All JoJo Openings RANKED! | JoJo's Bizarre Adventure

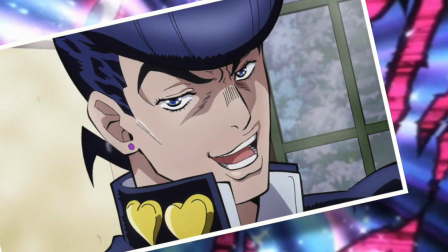0:00 You know, Josuke is a pretty fantastic role model. Brave, caring, and moderately intelligent.
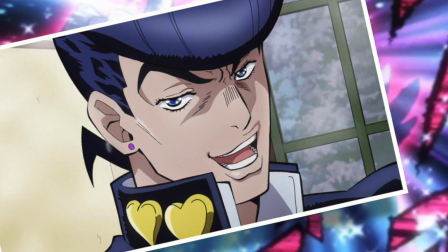0:04 Although one of the most impressive acts I recall seeing from Josuke was when he literally smashed the subscribe
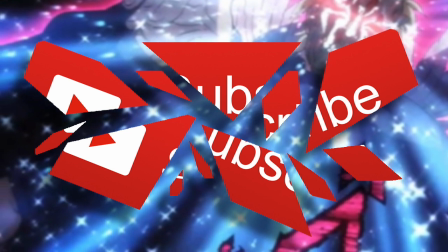0:09 button for the New World Review and then used Crazy Diamond to reform it as a subscribed button.
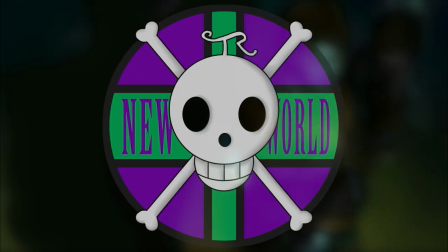0:13 Thus granting Josuke regular Jojo content uploaded straight into his YouTube feed. Hello and welcome to the New World Review, your source for everything anime and manga, and it's Jojo time again.
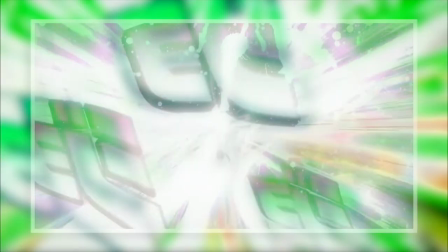0:22 But on this occasion, I would like to take the opportunity to highlight the unparalleled majesty that are the anime openings of this series.
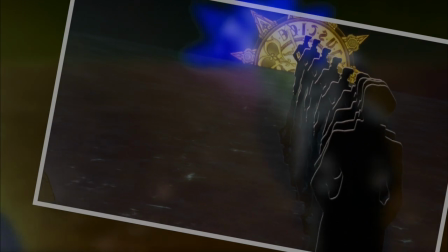0:28 I really don't think I've ever encountered a series where I have so consistently enjoyed and been hawked by openings like Jojo's Bizarre Adventure
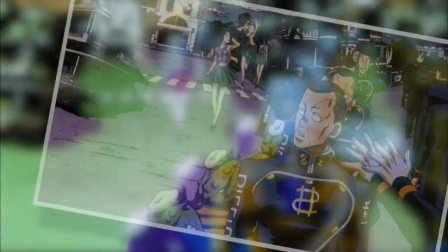0:35 Usually it's quite a mixed bag for me and I have a very particular taste that I go for Although to be fair with Jojo's Bizarre Adventure the openings were a
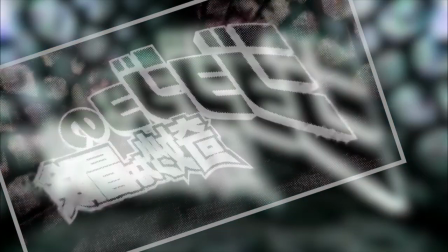0:42 very Very acquired taste for me and I actually think I disliked all but one of them after seeing them for the first time But each and every one of them
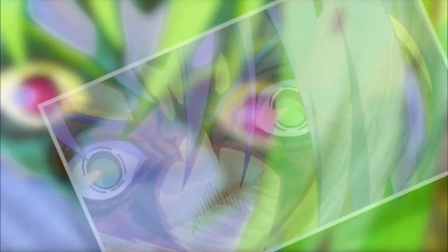0:48 had this incredible power to grow on me like a festering musical wound that I had no choice But to eventually embrace as such
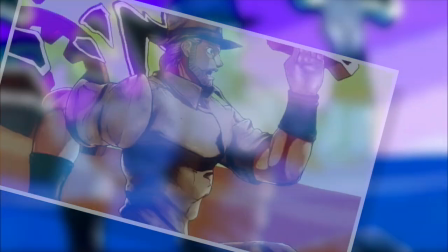0:55 with that in mind And I'm going to rank them all here today from worst to best, taking into account music, animation,
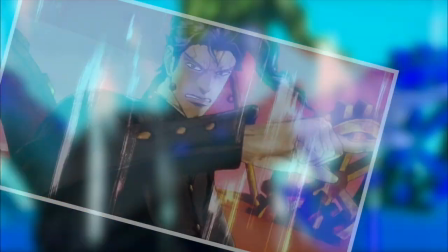1:00 context within the series, and any number of hidden fun references and or alterations that occur.
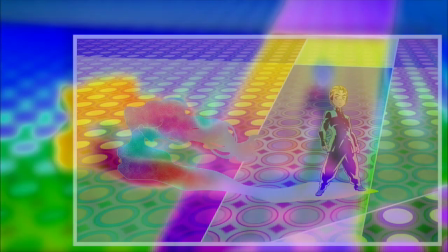1:04 The only exception to this is going to be Crazy Noisy Bizarre Town, because I do have very different feelings regarding the original and the EDM version that I think warrant being separated.
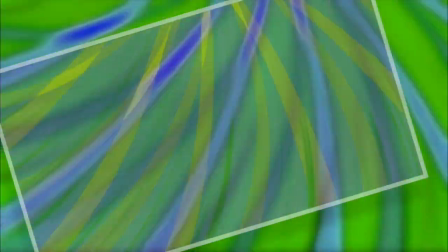1:13 And please do keep in mind, this is going to be a very, very subjective examination, as is anything that tends to involve music.
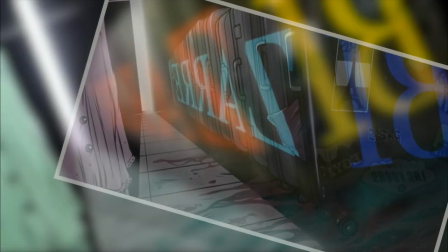1:19 And my exact ranking is likely to be very different from 99.9% of you out there, so please do feel free to drop up your own personal rankings in the comments below.
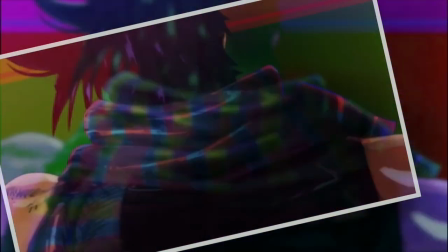1:26 But with that out of the way, let's begin. And coming in dead last in 10th place is going to be Bloody Stream.
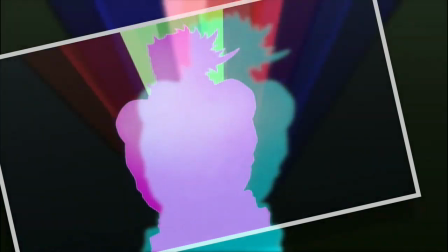1:32 And I want to emphasize that despite being in last place for me, there is nothing wrong with this opening whatsoever. It just doesn't really stand up to my impression of every other opening.
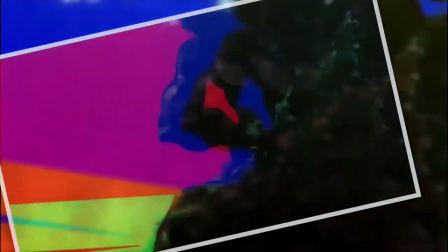1:40 But what Bloody Stream really has going for it is a fantastic psychedelic exploration featuring wonderful vibrant colors and very, very fluid movement.
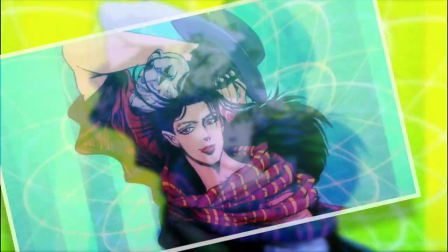1:47 Watching this opening is essentially as good as being on a trip.
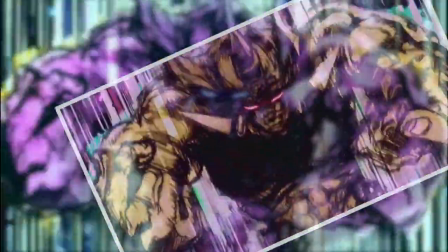1:50 It's a marvel to view the incredible amount of work that went into every frame of it, especially the action scenes with the Pillowmen, because they have this great hand-drawn artistic quality about them.
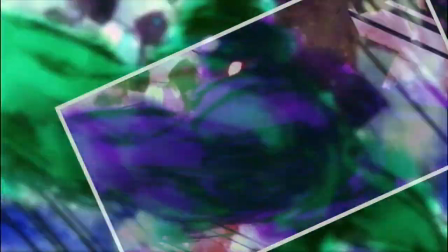1:59 But if I had to say where Bloody Stream was lacking for me, where other openings don't, a lot of it does have to do purely with the music.
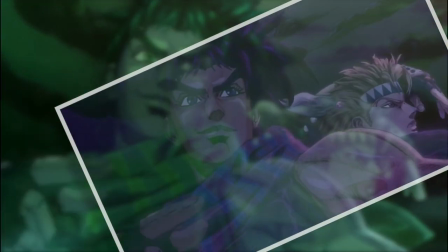2:04 It's enjoyable and catchy enough, but my personal preference in terms of music is to listen to very high energy stuff,
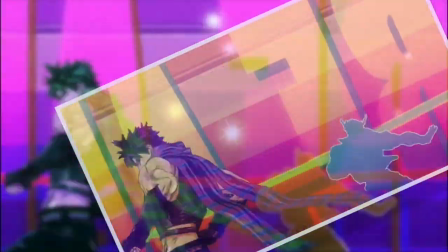2:10 which is kind of crazy because Bloody Stream is high energy, just nowhere near as high as every other opening.
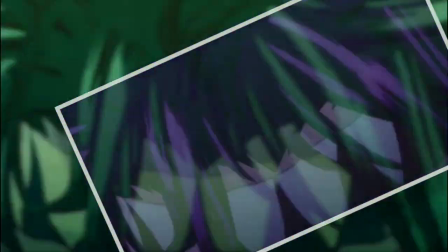2:14 And in fact, in comparison to everything else, Bloody Stream actually seems like a delightful, peaceful reprieve.
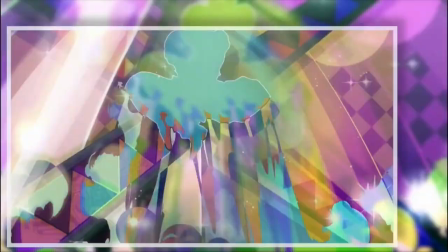2:19 And then there's also the aspect of animation.
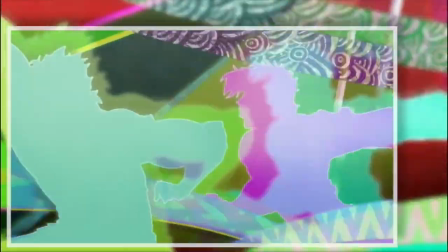2:21 As cool as all of the colored silhouettes are, I do think they dominate a bit too much of the opening, and there is a limit to how much silhouette work will continue to be captivating.
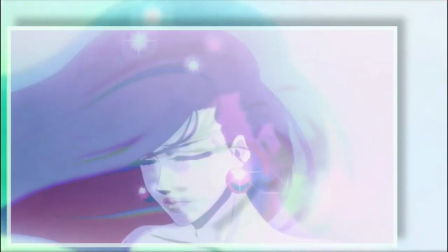2:29 Human beings very naturally crave to see the faces of other humans. Am I nitpicking here? Absolutely, yes.
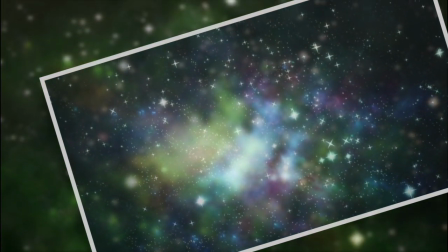2:34 But that's what I've got to do in this case, and that's why Bloody Stream has landed in this undesirable last place here today.
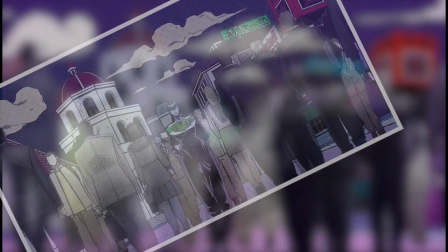2:40 Moving on though, we have Crazy Noisy Bizarre Town in ninth place. And it's really hard not to love this song, as much as I was kind of offset by it at first.
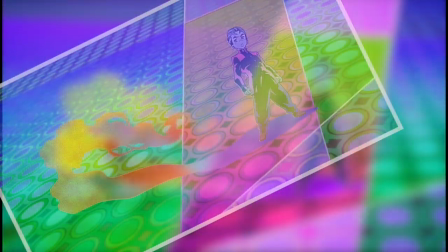2:47 But really, the disco vibe is just so infectious, and the aesthetic is stunning.
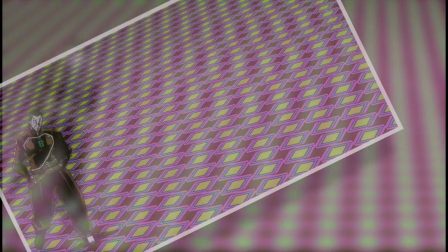2:50 You could take a screenshot of almost any point in Crazy Noisy Bizarre Town, and spent exorbitant amount of times just analyzing the artistic value,
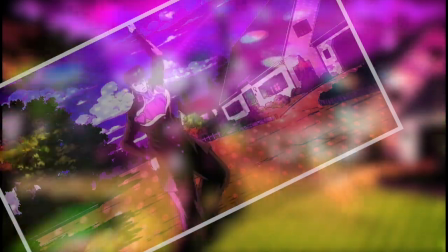2:57 especially in regards to texture, which is one of the great strengths of JoJo.
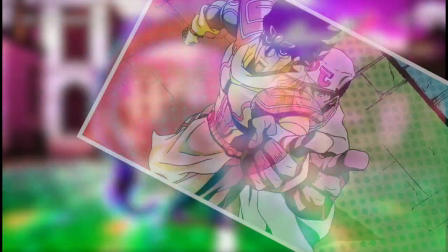3:00 What this opening has going for it that no other with the exception of its alternate does is that this is the one and only opening that is focused on embodying the concept of fun,
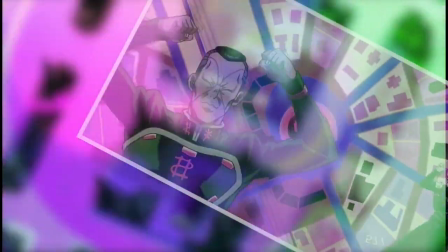3:08 which coming immediately from Stardust Crusaders was a sudden yet welcome shift that also goes on to blend really nicely with Diamond is Unbreakable.
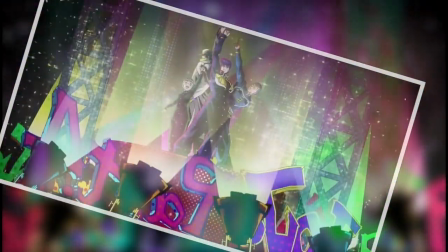3:15 My favorite part of it is definitely right at the beginning with Josuke Jotaro Okuyasu and Koichi on stage, followed by flying silhouettes all across Morioh.
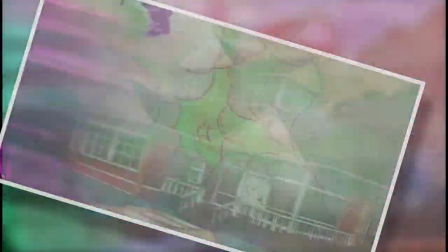3:22 It's just such a strong way to command the attention of the viewer and drop them down to earth for the more reasonably paced parts of it.
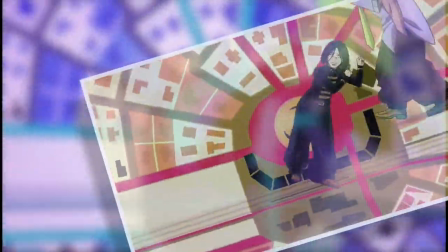3:29 So what does it lack that puts it next to last? Not a lot actually, but once again, I will identify music as a decisive factor.
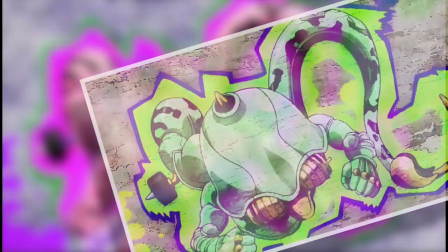3:35 I just don't like this song as much as others. It's delightful, but not something that I would listen to over and over again, and that really is all there is to it.
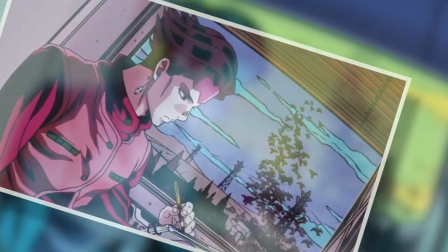3:42 Staying within the realm of part four though, next up is Chase.
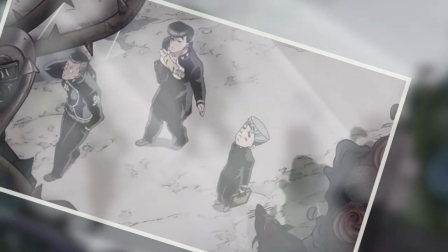3:45 So unlike the first two we've come across in this discussion, Chase is an opening that foregoes color almost entirely, choosing to adopt a very monochromatic and muted aesthetic.
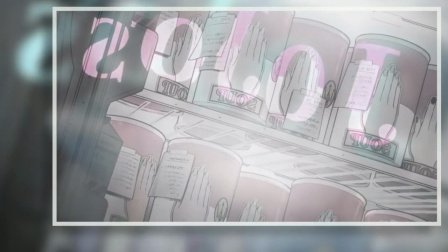3:53 Couple that with the rocky music and a spinning intro. And honestly, I kind of felt like I was watching Naruto or another standard Shonen for a second, which isn't to say that's necessarily a bad thing.
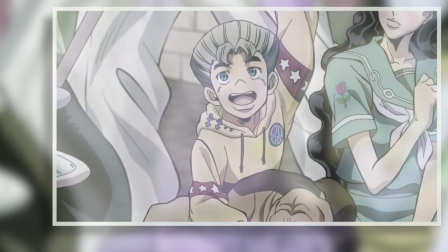4:02 I mean, when it comes to the song, I love it. It's exactly my sort of jam, especially the chorus. And I love the images that get coupled with it.